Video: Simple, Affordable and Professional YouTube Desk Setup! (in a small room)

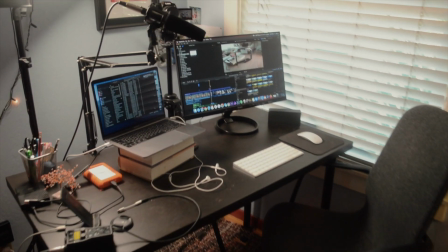Hey, what is up guys, Tava here, and today I'm going to be showing you how I built this YouTube desk setup completely from scratch that can be done in pretty much any room super easily, affordably, and still looks professional. So let me show you how I did it.
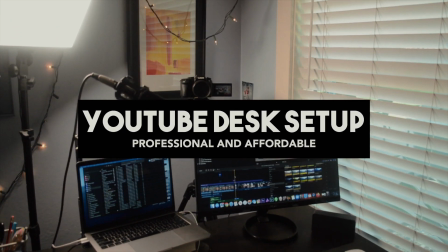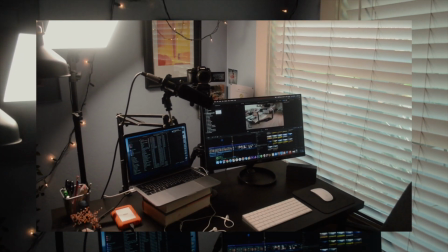Okay, so desk setups are a great way to make YouTube videos because you can have your camera behind the desk and still have your workstation completely laid out how you want in front of the desk, so you can work when you want and also record videos at the same time. So it's just a really nice layout to have that adds the most productivity. And today I'm going to be showing you how you can do it in pretty much any room, like this bedroom I'm in right now, or you can do it in a little office or whatever small room and still make it look relatively professional and like there's a lot of space behind you, when in reality it's quite cramped. So the first most important thing when creating this setup is angle of the shot.
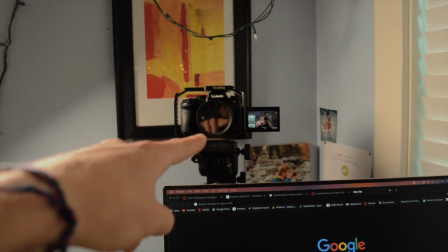So for this setup here, I put my camera in the far corner of the room on a tripod behind my desk here.
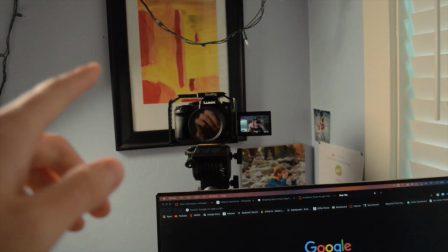So I just pulled my desk out a little bit and then put a tripod behind it with my camera, and then I pointed the camera at the furthest direction of the room that adds the most depth.
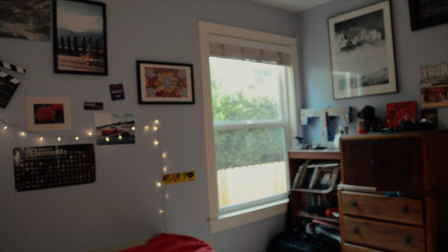So for me, it's looking directly this way. And if you look this way, there's a window behind here.
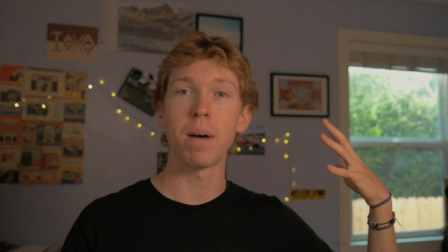So if you actually look through the shot, you can see that it's me, the back of the room, and then more depth throughout the back window there.
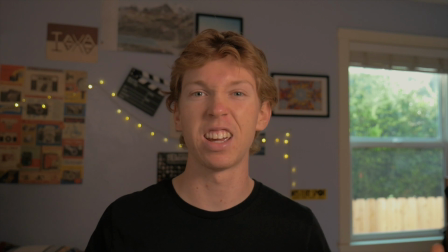So that just adds the most variety to the shot that makes it look like it's the biggest space, most professional setting very easily.
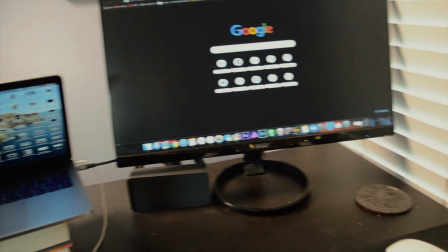Now, like I said, having a desk setup is great because for me, I have my computer, my other monitor right here on my desk.
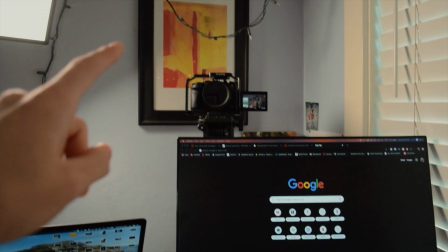I can work, edit my videos, and then directly behind it, I can record videos here with my camera.
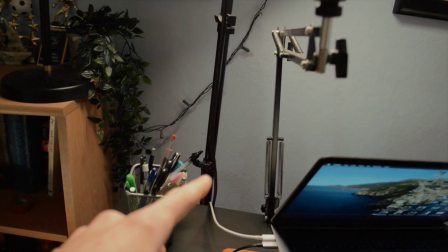I have my microphone attached behind my desk, so I can just pull it forward and back when I want to use it.
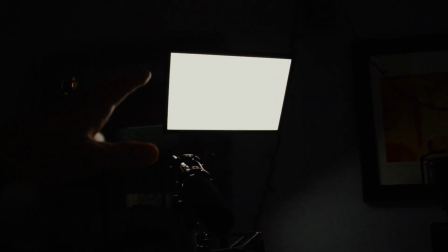And then I have the light permanently set on a light stand behind my desk, just sitting right here. So it's super easy to turn on and start recording a video. Now, I know I said this could be a pretty affordable setup, but some of the things I have aren't super affordable, but I'm going to explain ways that you can actually make it more affordable and use different items than I have directly. So you don't have to copy exactly what I do, but it makes a pretty good setup and you're able to vary it and still make it look professional no matter what you use.
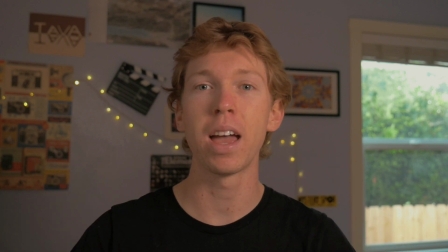So after adding depth to the room like I described, basically putting the desk on the farthest corner away and shooting diagonally across the room to get more depth in the back that way,
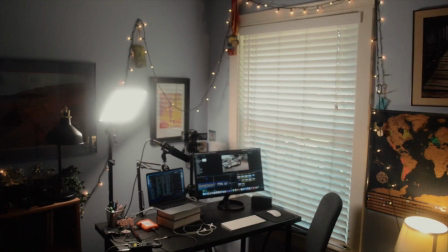the next thing I did was end up lighting the shot. So what I have here is a big light panel over on this side, pretty much completely lighting me.
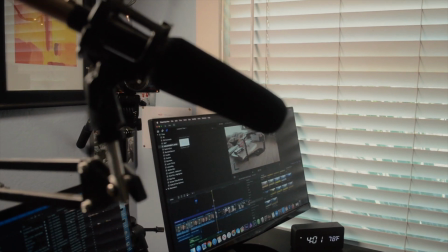And then on the other side, there's a window, but I actually closed the blinds to pretty much get rid of that light.
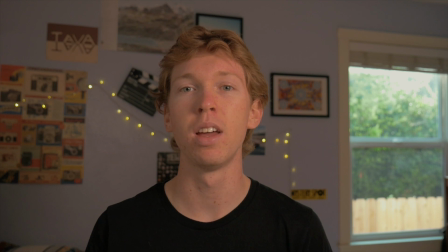Because there is an open window behind me with bright light coming through it, basically what I had to do is put the light panel here to 100% exposure, so it's really bright on my face,
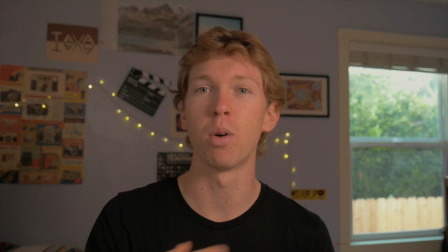so I can lower the exposure on my camera to actually properly expose for the background there. So it adds a good dynamic range and makes it look like everything's actually in proper exposure.
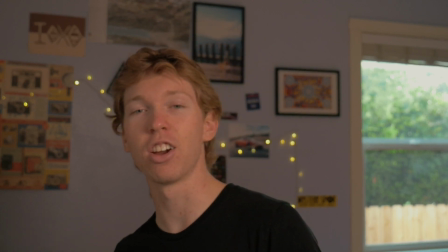The next thing I did, which pretty much anyone can do, is I just have a bedside light here that I turn on, and it gives me a bit of a hair light as well as a side
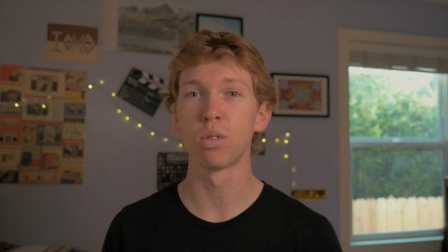light, and it just helps to three-dimensionalize the shot. And then my final light source are just these string lights in the background that just add some aesthetic to the shot. Again, add more depth to it and just make it look better. So that's pretty much it for lighting.
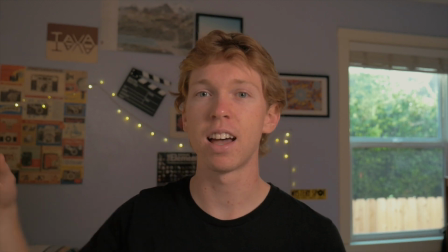We just have one big light panel as my key light, pretty much a reflector on this side, a backlight right here, and then some more light coming through the window in the back.
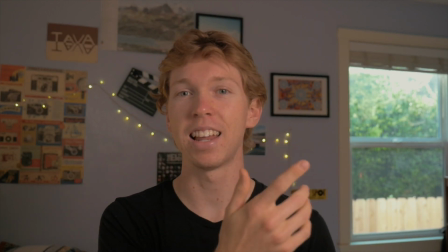So it's really a simple setup like I described. You can replace the key light here with just like a can light with a bright light bulb or something like that.
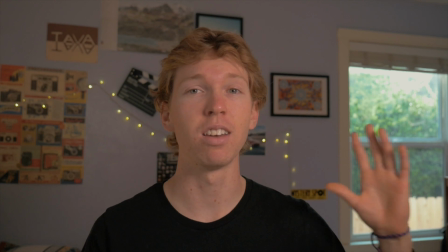Super simple, you can just get creative and mess around with it, but it's really not an advanced setup lighting wise, and it still looks pretty good. And then coming back to the light panel I have here, it's just a Dasny light panel I did a review on a while ago,
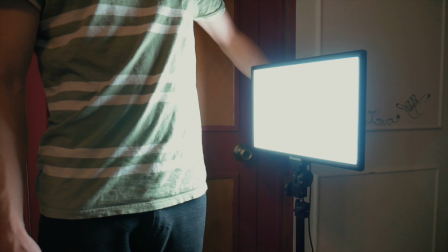but it's a super nice light panel that allows you to adjust the white balance as well as the brightness. And it comes with a light stand, so I just have the light stand positioned behind my desk, just sitting there super easily, and it allows me to just keep it out of the way, but also turn it on and use it when I need it. The next most important thing for this setup is audio, and for me,
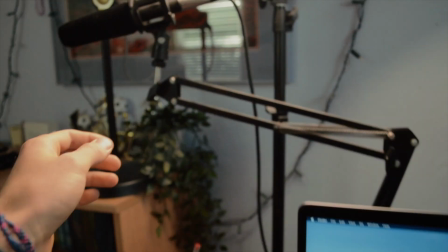I have a mic stand attached to the back of the desk with a microphone on it that connects via an XLR cable to an audio recorder.
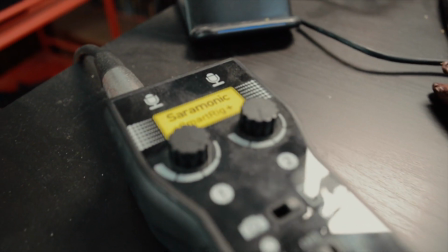It's a really cheap audio recorder. It's called the Saramonic Smart Rig Plus. Really cheap, like $99, but again, I understand that not everyone has this equipment, so you can get creative with alternate versions for microphones, using your phone, using a smaller microphone, things like that, and it still is going to work pretty well.